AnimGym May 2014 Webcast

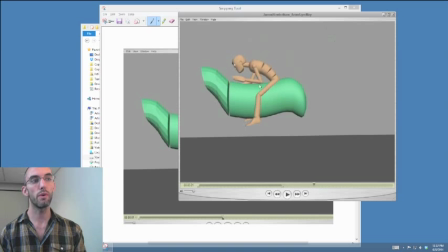You could slow into this a little bit more. And the forward momentum from this little scooch, you could slow into that. It hits a little bit of a wall right here.
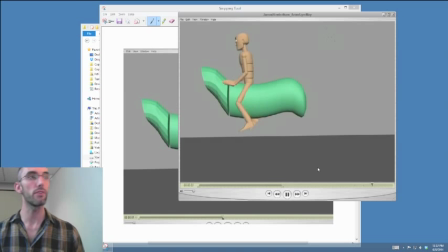This is very strong, though. I would say that this is probably the strongest AnimGym I've seen from you yet. So that's great news, man. This is serious improvement. Great work. Let's give him a round of applause. Thank you, man. Thank you very much.
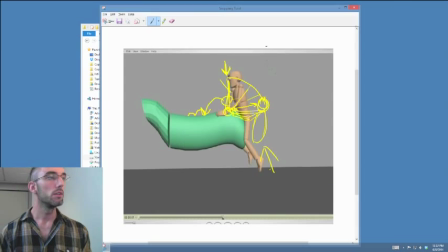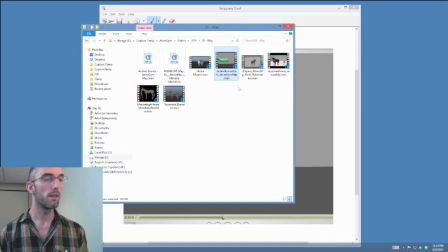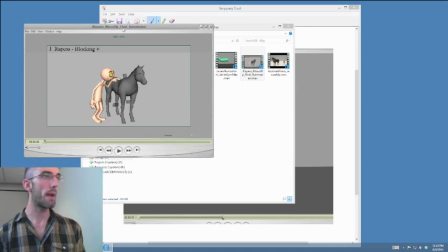Jeff Rappis.
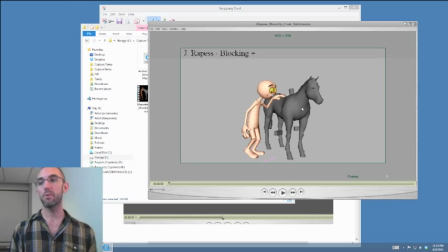Listen, by the way, props to you guys. Huge props for like getting like a horse model and just like blocks right here for your stirrups or you know what we just saw James's shot where it's just like a horse shape.
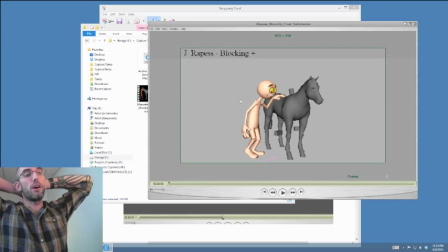Bravo, okay? It makes me so happy to not see like these you know, horses like over animated, or you know, just all that time wasted when it's really a body mechanics exercise.
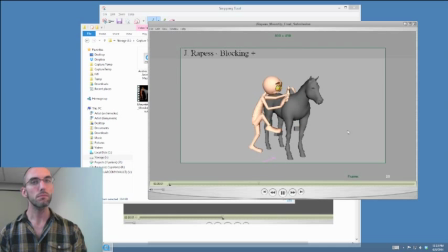Ooh, Jeff is pretty good too.
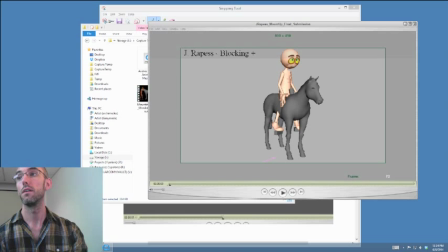I'm just sending out a tweet if you don't mind, because I think people should see these awesome shots.
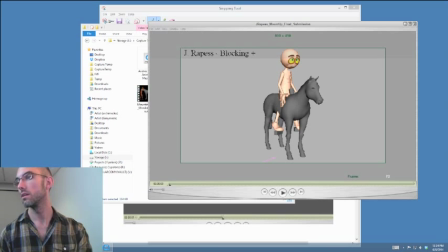What happened to you? I will be my own. Love it.
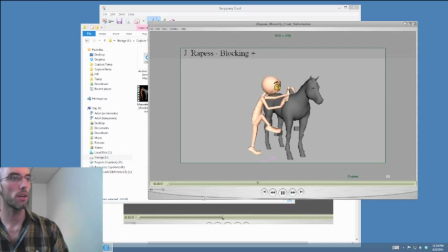Okay, Jeff, let's talk about this. So, cool. I like the little setup, the little hop, you know, sort of getting himself ready. Probably should maybe anticipate downwards a little bit more on this one.
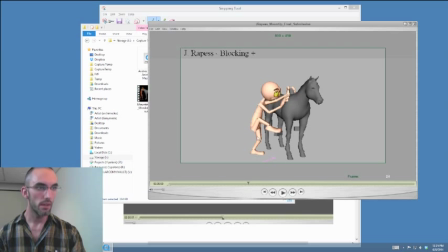Just looking at the screen space. All right, so that's where basically the bottom of his hips are. Yeah, it's a hair lower.
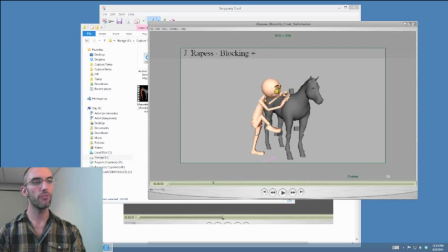I would make it a little bit even lower than that, and then also maybe to just get that room back, right? Because you can't go from like A to B and then back to A to B. You have to go from A to C, right? So something new. Maybe this anticipation is a little bit too much.
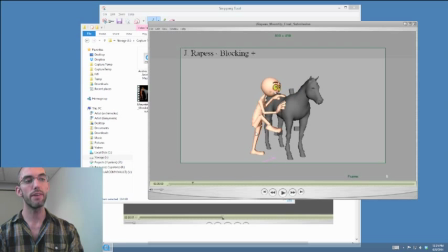You could also lessen the effect that that's having by not having his background, his planted leg maxing out. So lift the heel or do something, just get a little bit of a breath of a bend in there. And then on the second one,
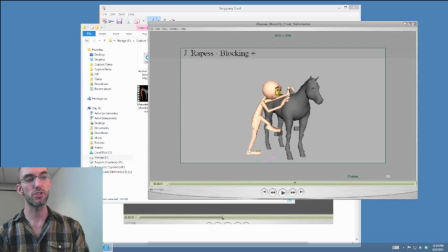well, there you go. You kind of want to switch the planted leg. You want to switch it. You want it to be straighter so that there's a bigger change just in pose on the second one. Another thing is, you know, his foot is up in the stirrup,
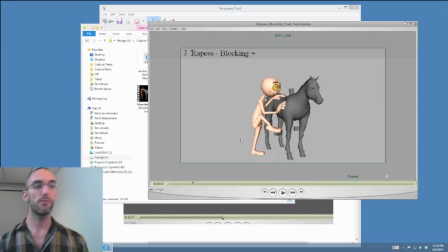but that foot needs to be way looser.